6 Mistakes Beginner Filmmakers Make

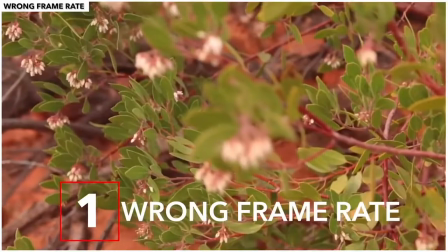[0:00]
Guys, mistake number one that we see often is people shooting and editing in the wrong frame rate.
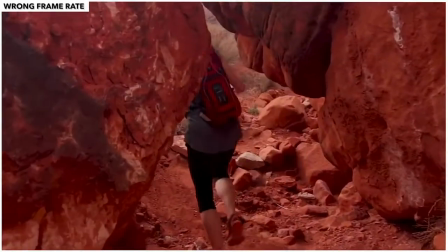[0:05]
This one is a must for us to talk about because too many times we see films come to us that are shot in 30 and
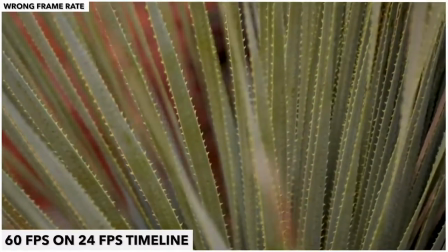[0:12]
60 frames per second and then edited in those frame rates instead of shooting in or editing in 24 frames per second.
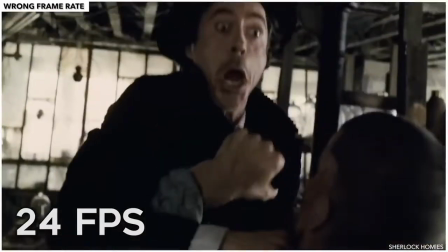[0:18]
Most Hollywood films are shot at 24 frames per second, so that is what our eyes are used to seeing when we watch professional films.
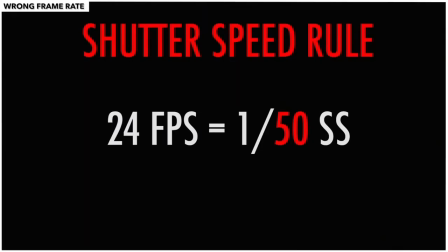[0:24]
Also, the motion blur associated with 24 frames and a shutter speed of double that replicates the amount of motion blur that the human eye sees.
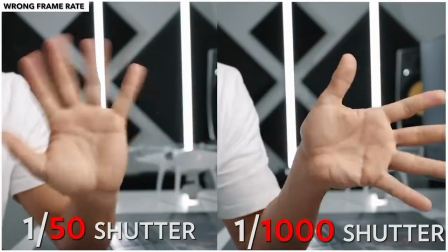[0:32]
So overall, it just looks more natural. When you shoot at a frame rate that is higher than 24 frames per second,
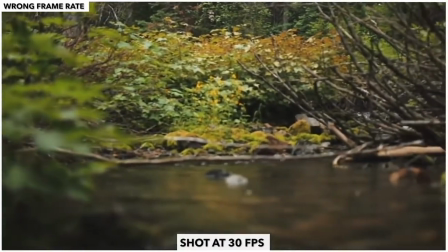[0:38]
like most beginners usually do 30 frames per second, it's going to end up looking like a soap opera, news broadcast,
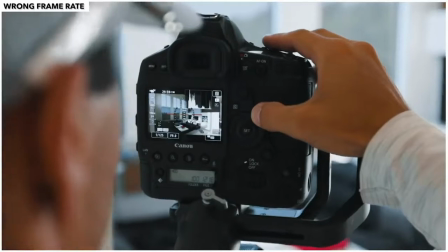[0:44]
or a home video, because that's the frame rate those are usually shot in. Now, there are times when we use higher frame rates like 30 or 60,
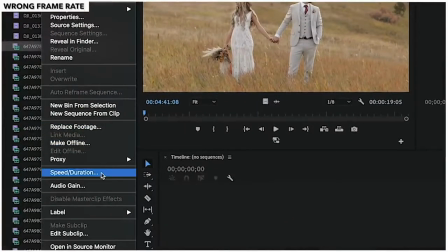[0:51]
but it's usually only when we plan on slowing those down to 24 frames per second in post, and we do that to create slow motion.
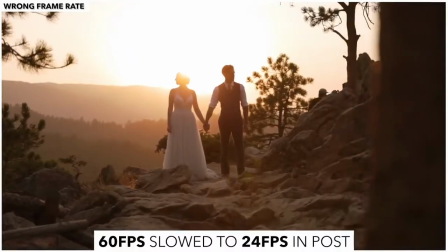[0:59]
For example, when shooting wedding videos, we want that dreamy look, so we'll use 60 frames per second to achieve that.
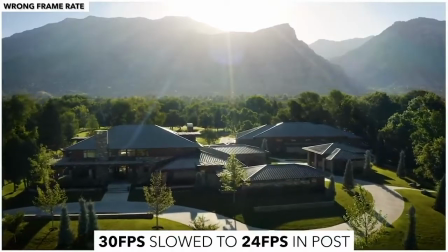[1:05]
30 frames per second also has a place in our workflow, and that's when we fly our drone.
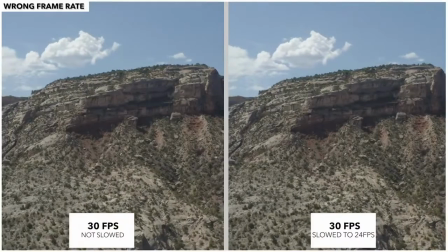[1:09]
When we shoot at 30 frames when flying and slow it down to 24 in post to smooth out any of those micro jitters in the shot. For anything that we want to be in real time, like for example this talking head, we always shoot 24 frames per second. And moving on to our second biggest mistake we see is poor lighting. Lighting is one of the most important elements to great cinematography and probably the least understood and least appreciated aspect of filmmaking with beginners.
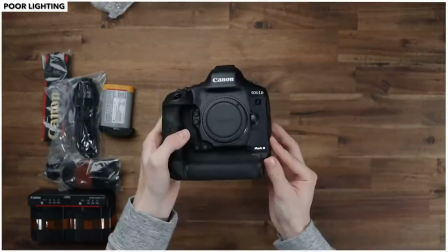[1:34]
Most beginners assume you can just buy a nice camera and it will make everything look great. But in reality, I'd say the opposite is true.
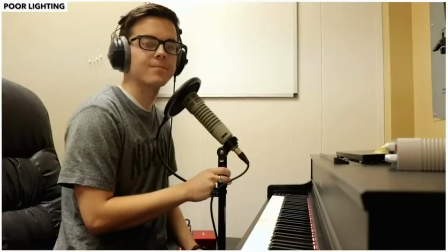[1:40]
Great lighting can make any camera look good. Here's a quick example of how much an image can change just by changing the lighting.
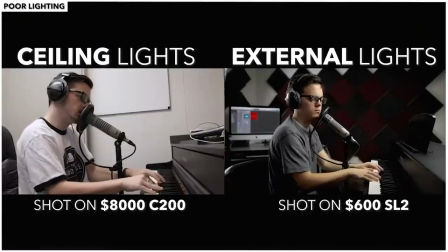[1:46]
So what's the difference between these two images? Well, the image on the left is being lit only by the ceiling lights, which in this case is bad for a few reasons.
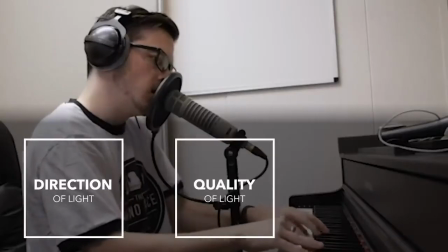[1:54]
Number one, direction of light. Number two, quality of light. And number three, contrast of light.
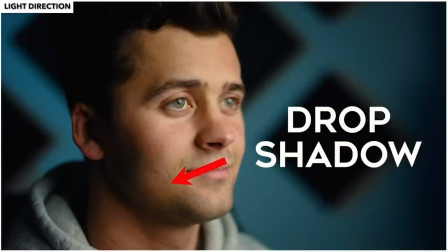[2:00]
For light direction, typically the shadows that a light casts are going to be more flattering on the human face when the light
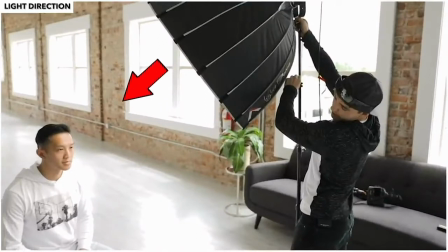[2:06]
is coming from a direction just slightly above and slightly to the side of the subject's face.
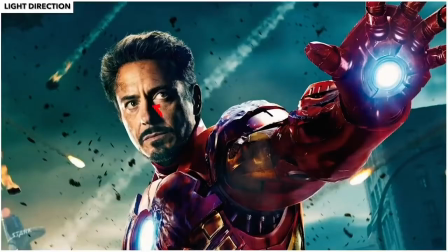[2:10]
That's one of the more popular looks in Hollywood films.
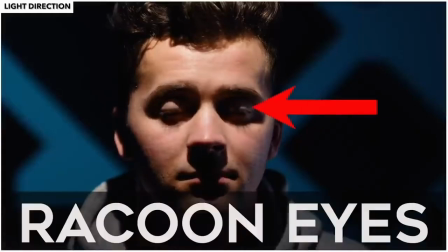[2:13]
And most rookies will just use ceiling lights, which will give your subject raccoon eyes, or they'll just blast a ton of frontal light on the subject,
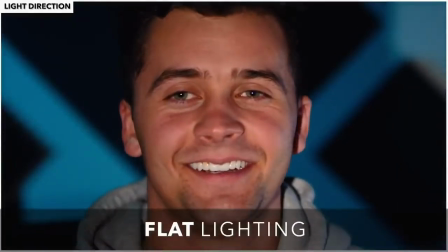[2:19]
taking away any shadow at all, which then makes the image look super flat and not very cinematic.
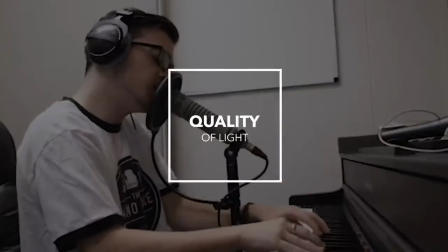[2:24]
The second reason this image doesn't look very great is the light quality. Now, typically you want your key light, which is the main light that lights up your subject,
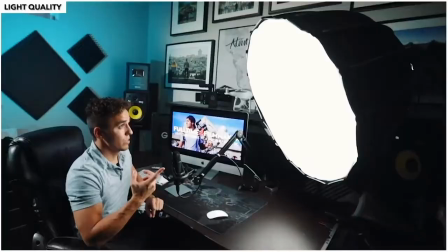[2:32]
to be a large light source like a softbox, because the bigger the light source in relationship to your subject,
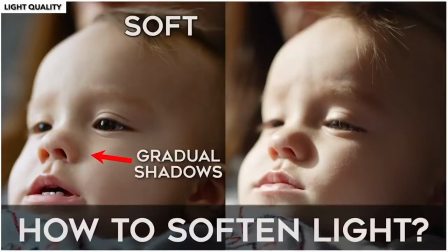[2:37]
the softer the light's going to be, which makes the shadow less harsh, thus being more forgiving on the imperfections of the skin.
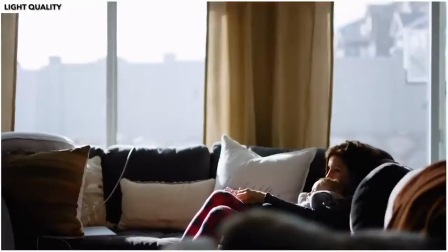[2:44]
And most rookies' images use too much hard light, which is fine for the right scenario, but learning how to soften your light in certain scenarios can help make your images look more flattering. And the third reason is light contrast. The background is the same brightness as the subject, so there's no depth or separation of the subject from the background.
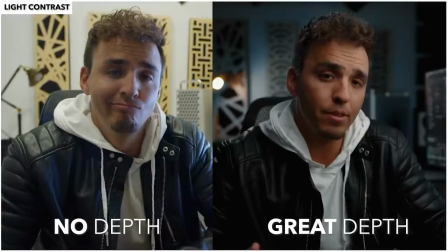[3:01]
The image just looks flat and boring, and most rookies do a poor job at creating depth in general, and there's a lot of ways you can create depth, like using foreground or leading lines,
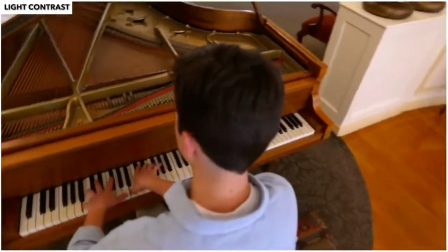[3:10]
but one of the best ways to have contrast is by using contrast of lighting.
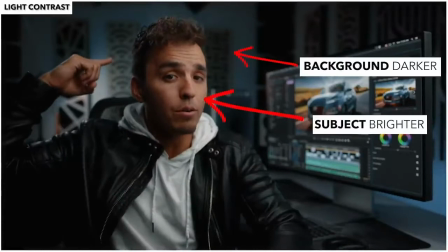[3:13]
So typically in talking heads like this, your subject's going to be brighter than the background so that it draws your audience's eye to the subject and not to the background.
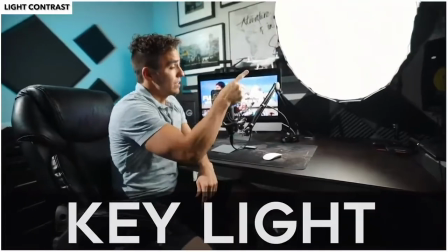[3:22]
So by controlling the light by lighting up your subject with a nice big soft key light and maybe a little backlight to separate the subject from the background,
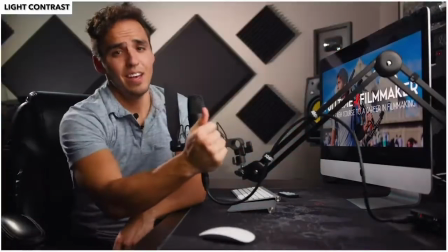[3:29]
and maybe even some splash light of color on the wall to get some color contrast, suddenly the image feels more three-dimensional just by using lighting.
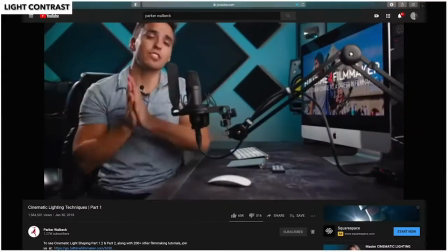[3:37]
Now, we're just scratching the surface here.
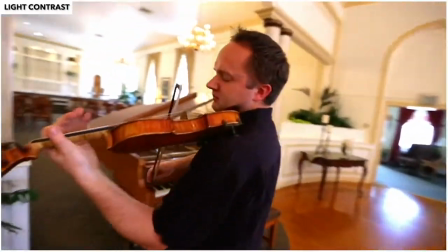[3:39]
We have a full video here on YouTube discussing lighting and dozens of other videos in the course covering lighting more in depth, but the point is to take the time to learn how to light. It will make or break your image. Now, moving on to the third biggest mistake that we see, and that is bad lens choices. A common mistake I see rookies making is popping a wide-angle lens on their gimbal for all their shots.
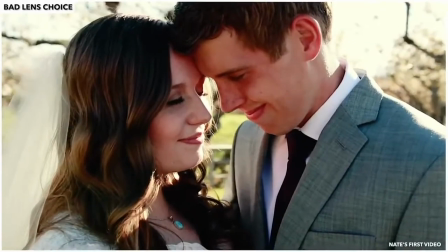[4:00]
Close-ups, mediums, wides, just move closer and farther away, right? Well, actually, certain focal lengths will have different effects on your image to be aware of.
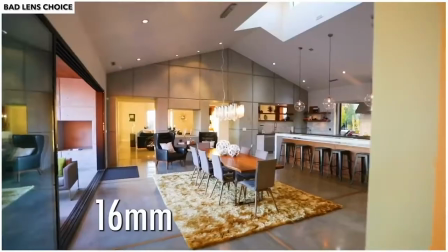[4:08]
Wide lenses like 16 to 35 are great for wide or medium shots like real estate, architecture, or landscapes.
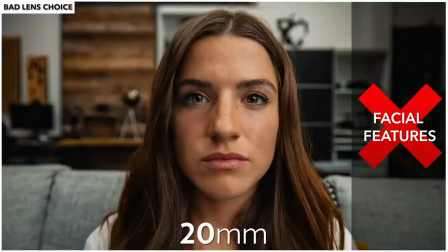[4:16]
But wide-angle lenses aren't great for close-ups on portraits of the human face, and they start to distort the facial features.
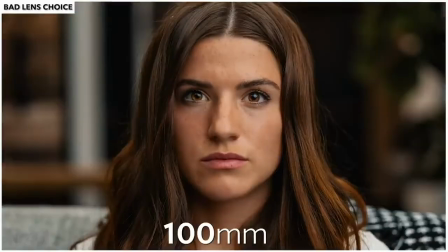[4:22]
It's been said that between 70 and 100 millimeters is the most flattering focal length on the human face,
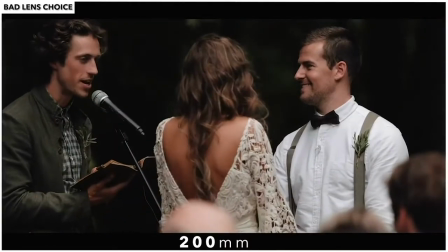[4:28]
and anything over 100 millimeters is usually used when you want to compress a lot of space and make something appear closer than it really is,
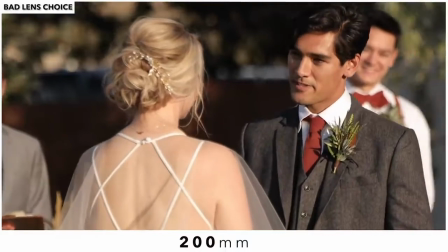[4:35]
or if you physically can't get closer to your subject. And personally, here are the different times that I use different lenses.
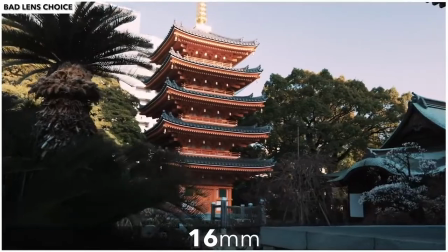[4:41]
I use my 16mm for real estate and landscapes. I use the 24 or 35 as my main lens for medium talking headshots, like what you're seeing right now is the 35.
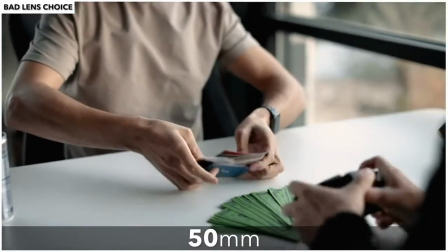[4:50]
I use the 50mm as a great middle ground lens that can get decently wide shots while also
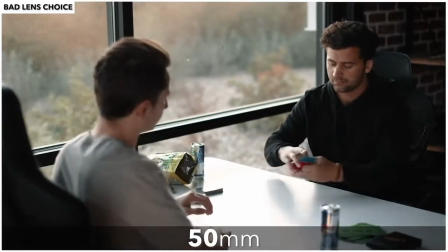[4:55]
allowing you to get some close-ups. And that's why you'll see the 50mm being used so widely,
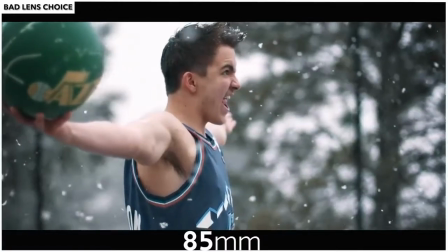[5:00]
because they're super versatile. And then for close-up shots or detail shots, I'll usually pop on my 85.
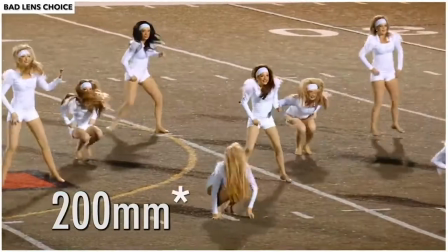[5:05]
And for scenarios where I can't get very close to my subject, like sporting events, I use my 20mm to compress that space and fill my frame with the subject.
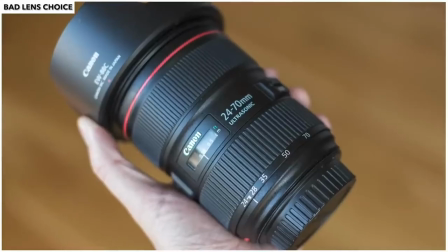[5:14]
Now, if you can only afford to buy one lens, I'd probably get a zoom lens, and I'd suggest picking up something like a 24-70 because it has a nice balance of both wide and tight.
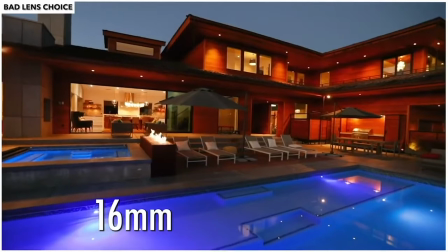[5:22]
Now, obviously, what lens you buy depends on what you'll be shooting. So if you're mostly shooting real estate, then obviously you're going to want to start out with a wide angle lens.
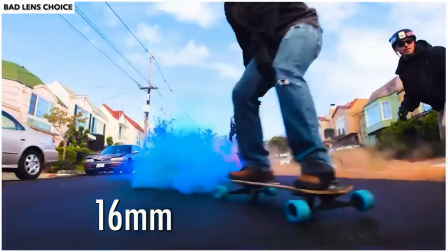[5:29]
So first determine what type of content you're going to be shooting, then buy the lens that best fits that need. But point is, learn to adjust your lens choice to fit the look and feel you want to get, and don't get lazy and just use the same focal length for everything. But moving on now to our next mistake, number 4, is bad audio. Now, first you might be thinking, wait, what? What does sound have to do with creating cinematic images? Well, the definition of cinematic is having qualities characteristic of a motion picture.
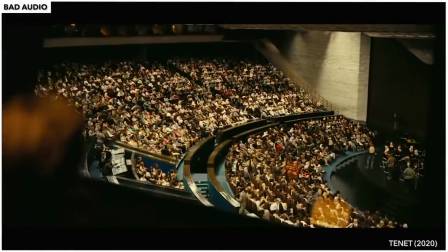[5:54]
And if you think back to the last time you went to the movies, you'll probably remember that the sound and the music and the dialogue all played a massive role in immersing you into the story.
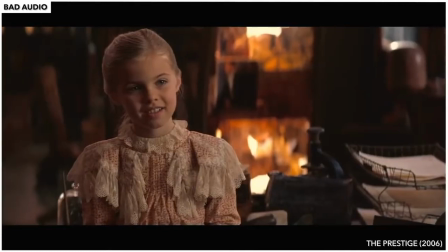[6:02]
I always say that audio is half of the viewing experience. What people hear tells half the story, creates half the emotion.
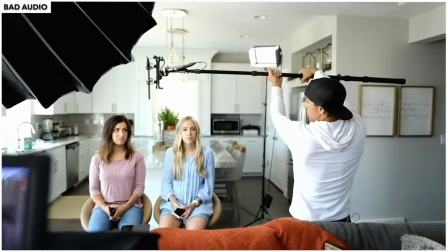[6:09]
And yet audio is probably the most neglected part of filmmakers in the beginning.
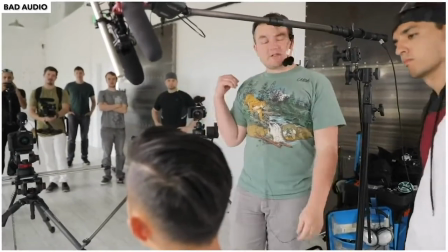[6:13]
Most beginners don't capture clean dialogue, don't capture any sound effects, don't match the levels in post,
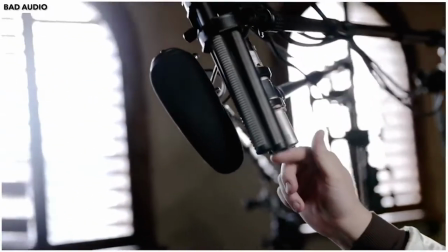[6:18]
don't use good song choices, don't take any time to sound design, and so on. So here's a couple quick tips we would recommend that will help you improve your sound today. First, don't rely on the in-camera mic. Invest on an external mic, whether that's an on-camera mic, a lav mic, or a boom mic. Mics should be right up there with camera lenses and lights on your gear list.
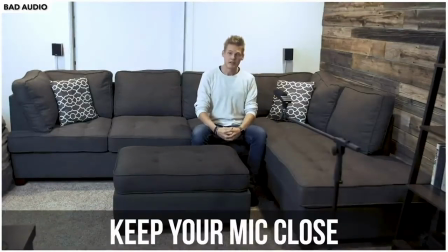[6:39]
Secondly, even if you have a nice mic, don't make the common mistake of the mic being too far away from your subject.
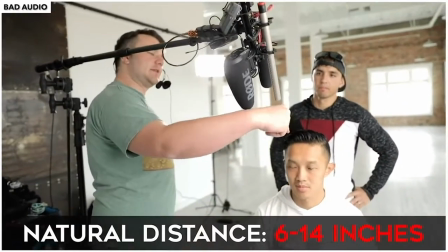[6:45]
I'd recommend placing that mic 6 to 14 inches away from your subject.
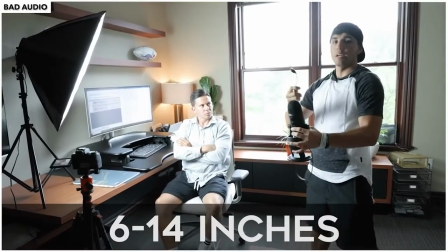[6:49]
Obviously, you can't always get that close, but where possible, keep that mic in that range to capture clean, crispy audio. Third, you always want to make sure that the audio levels in your camera or audio recorder are sitting between -18 and -6 decibels.
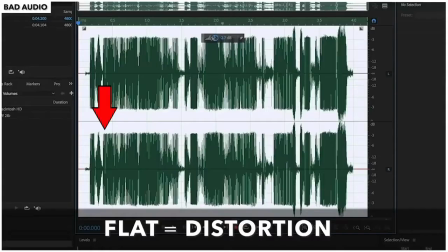[7:04]
Any quieter and you'll start to hear fuzzy noise in the background. And any louder, your audio will start to peak and sound nasty and distorted.
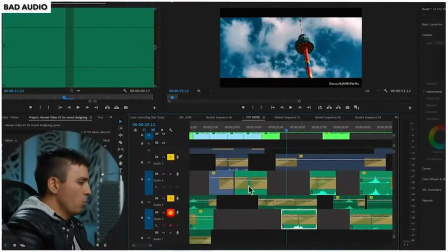[7:11]
And lastly, take the time in post to level out all your audio tracks and beef up your videos with added sound effects and music to help your edits come to life.
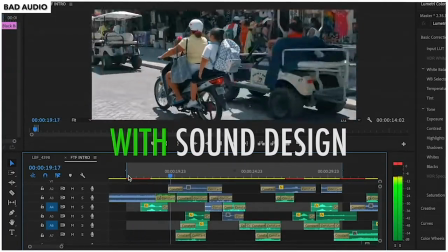[7:20]
Again, we have a full video here on the channel going further into depth about audio tips
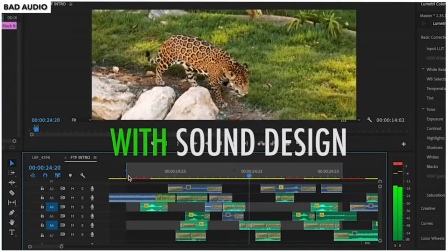[7:25]
and have dozens of videos covering audio capture and editing more in depth in the full course.
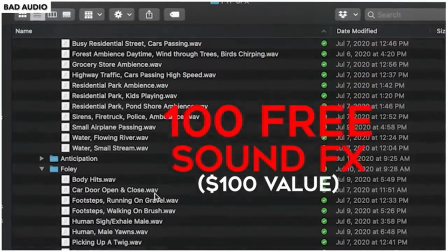[7:30]
And we actually built our own custom full-time Filmmaker sound effects pack that comes with over 100 of our most used sound effects to help spice up your edits.
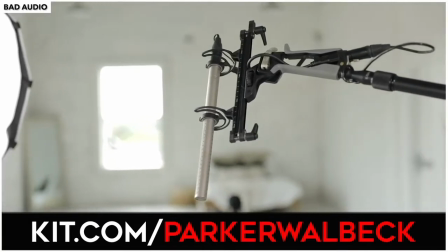[7:38]
Links in the description below, but point is, don't neglect audio. It is just as important as the video. And moving on now to our 5th most common mistake is storytelling, or the lack thereof.
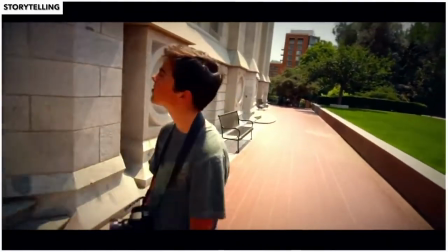[7:50]
Most beginning videos or films we see have zero story or direction or even a general purpose as to why the video was created in the first place.
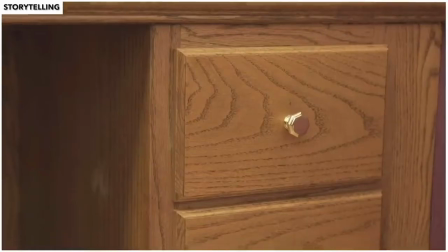[7:58]
A common video I get sent is a compilation of random clips of random subjects pieced together randomly to music,
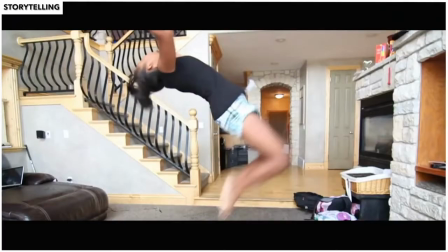[8:06]
again with no sound design, and there's really no point to the footage.